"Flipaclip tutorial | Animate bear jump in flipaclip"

Hey, what's up, this is Garvit Bitnagar, and welcome back to my channel, and today in this video we are going to create a smooth and easy bear jumping animation in Flipaclip.
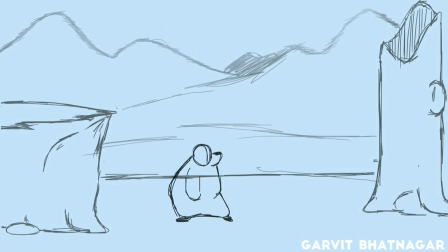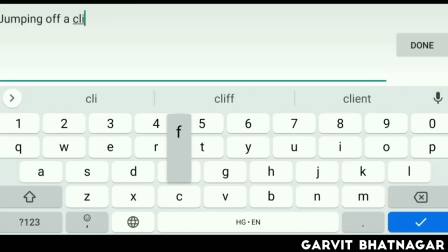0:16 First I am creating the background, and his bear is jumping off a cliff, so first I am creating that cliff.
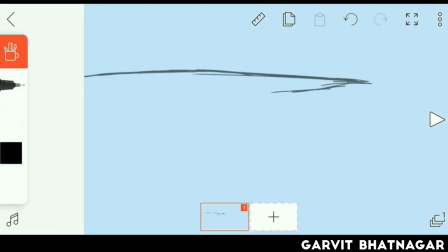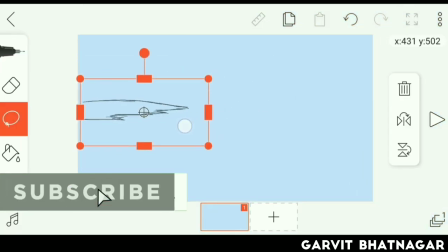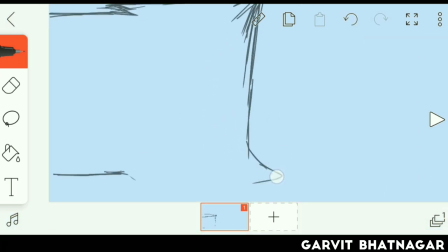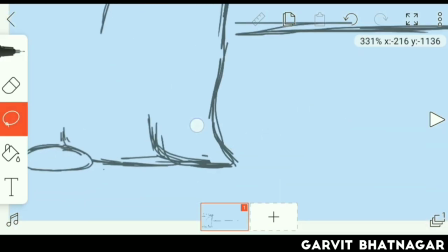0:38 Now I am creating the background. Here I am drawing a tree and some mountains at the back. I mostly keep my backgrounds light and simple.
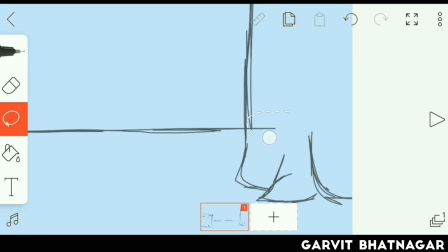0:45 I don't like to create much details in background, especially whenever I am making a tutorial.
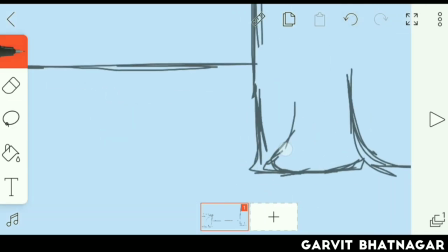0:50 My more focus is on animation and less on drawing and coloring.
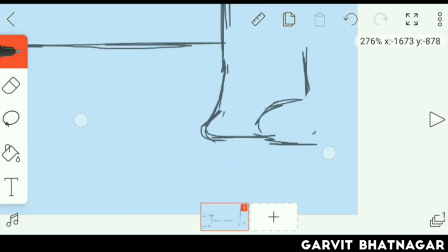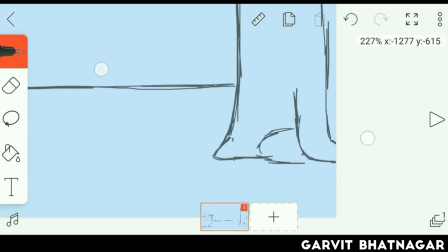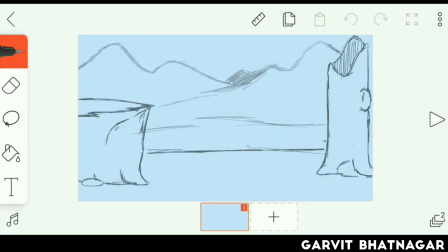1:07 Now background is created, and now I am animating bear jumping.
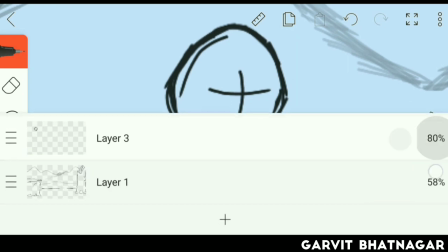1:10 Many of you ask me how to use layering right, so my only suggestion is that, whenever you are animating, you can add new layer, when you want to make your two objects separate.
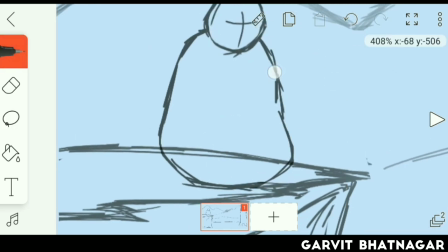1:18 Like when you have two characters, you can make both of them on different layers, and always keep your background at your bottom layer, and don't make anything on that background layer.
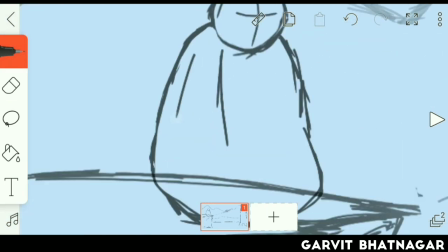1:26 After creating background and initial pose or first key pose, I copy that frame and erase the character from second frame.
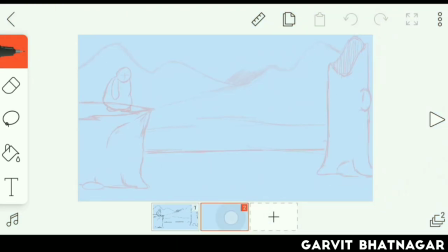1:33 Then I copy and paste that frame almost 10 to 20 times. Then I start drawing key poses.
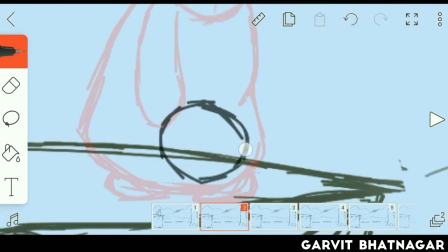1:37 I always like Animate by this method.
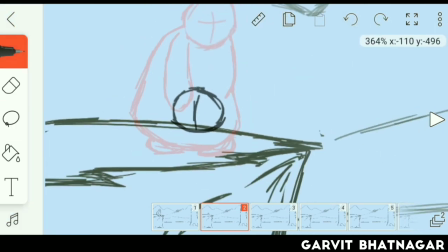1:39 This gives me a clear idea of what I am animating and where I have made some mistakes, and I can easily correct them because I will have to draw at only one frame.
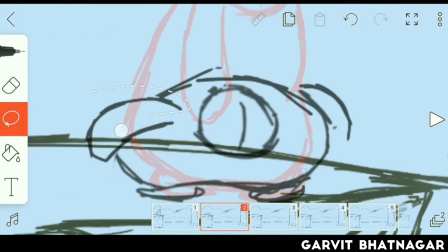1:47 And if I am animating pose to pose, then I have to draw at many frames, and it's very difficult to do.
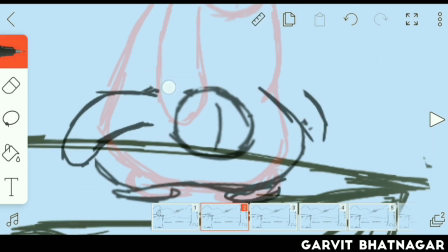1:52 Well, in this method, I will only have to draw once. I always make key poses first, then breakdowns and in-betweens,
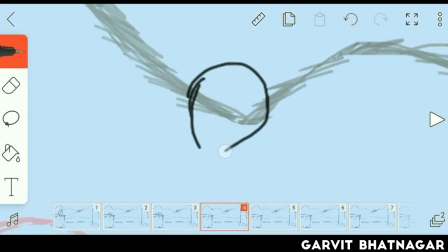1:58 and I always keep all of the animation principles in mind while working on any animation project, as here I am using stretch and squash.
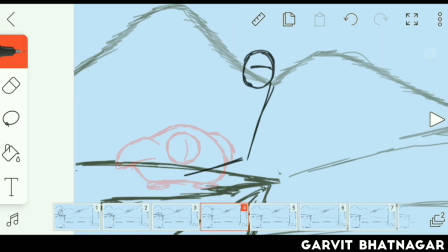2:05 In first frame I made bear standing over the cliff, then I made him squash, because he is anticipating the jump,
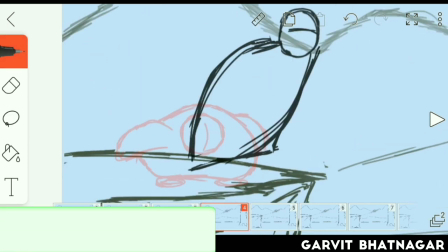2:10 so before jumping he will be squashed, and in next frame he will be stretched further,
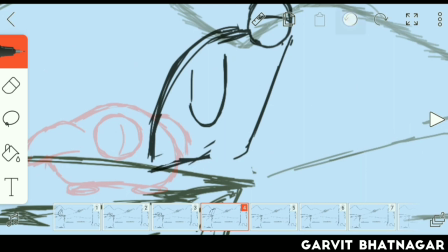2:14 and always make the stretch in right direction, as here he is jumping from a cliff, so he is standing on that cliff at the left of this frame, and he will jump and land in the middle of the frame,
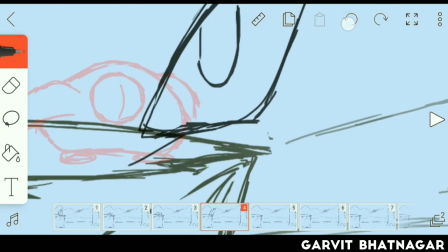2:22 so he is moving forward and left, so he will be stretched at left, and the same could be used in squash, as you might be seen in many cartoons, that, when character is going to run,
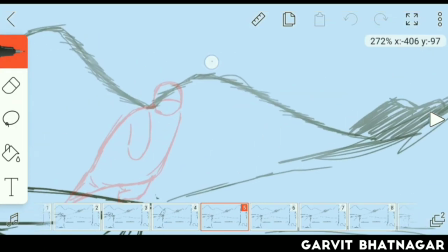2:31 he binds up in the opposite direction, and then he stretches to that direction where he is running.
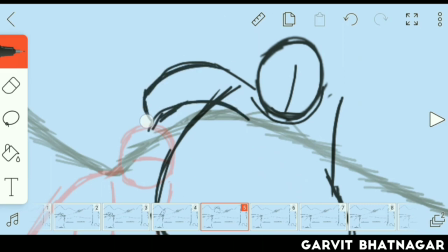2:37 And now I am using the another principle of animation, which is called arcs, as he is jumping off, so he will follow an arc,
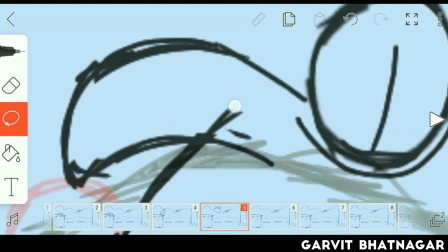2:44 as I have already told in my previous video, that many beginner artists don't use arcs in their animations.
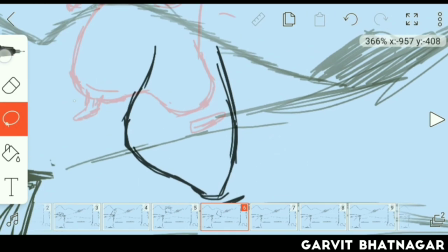2:49 Arcs make your animation dynamic. Arcs and squash and stretch are my most used animation principles.
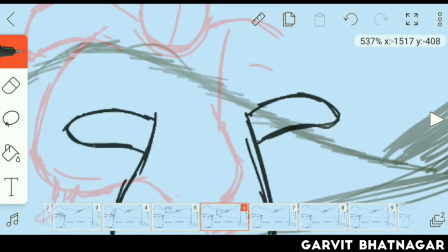2:54 These two are used in most of the parts of animation. Squash and stretch makes your animation realistic, and arcs make your animation natural.
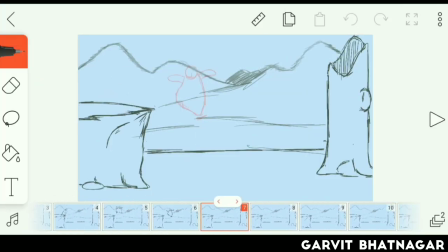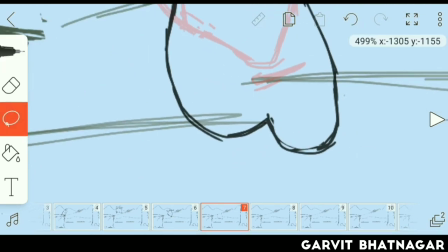3:10 Whenever you are animating, you have to think of realism, and you will also have to think about timing, like where will he stay for much time, where he will be only for one frame,
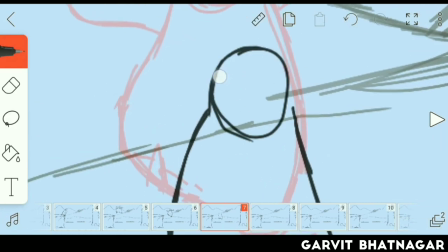3:18 and you can also use ease in and ease out in your animations.
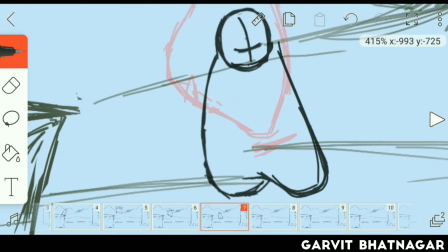3:21 It means that, your character or any object, will be closer in the starting of the animation, then he will move far gradually, and then at the end of your animation he will again come closer,
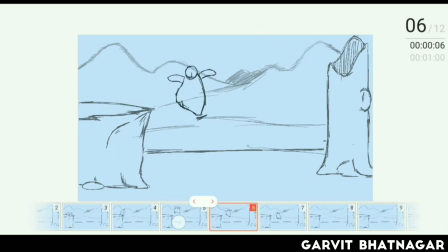3:30 but here this will be in opposite manner, as here this bear is jumping, so he will quickly go up, and he will stay a bit more in the air, and then he will again come down speedily.
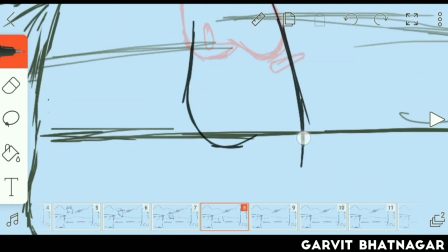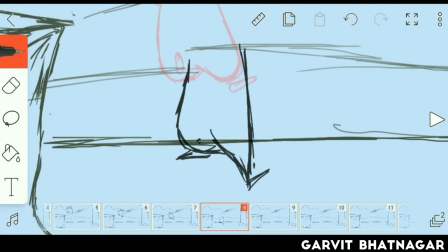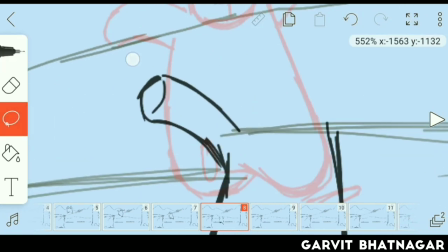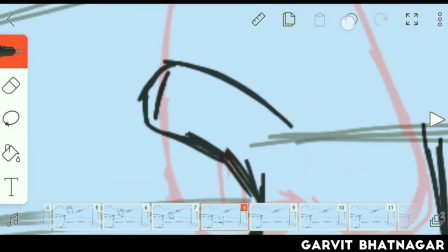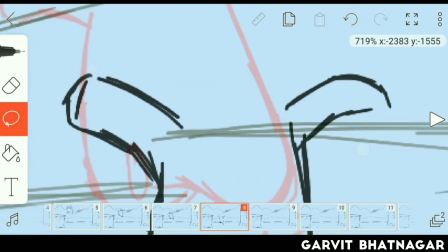4:02 And now, as he is landing on ground, so again he will be stretched, and then squashed.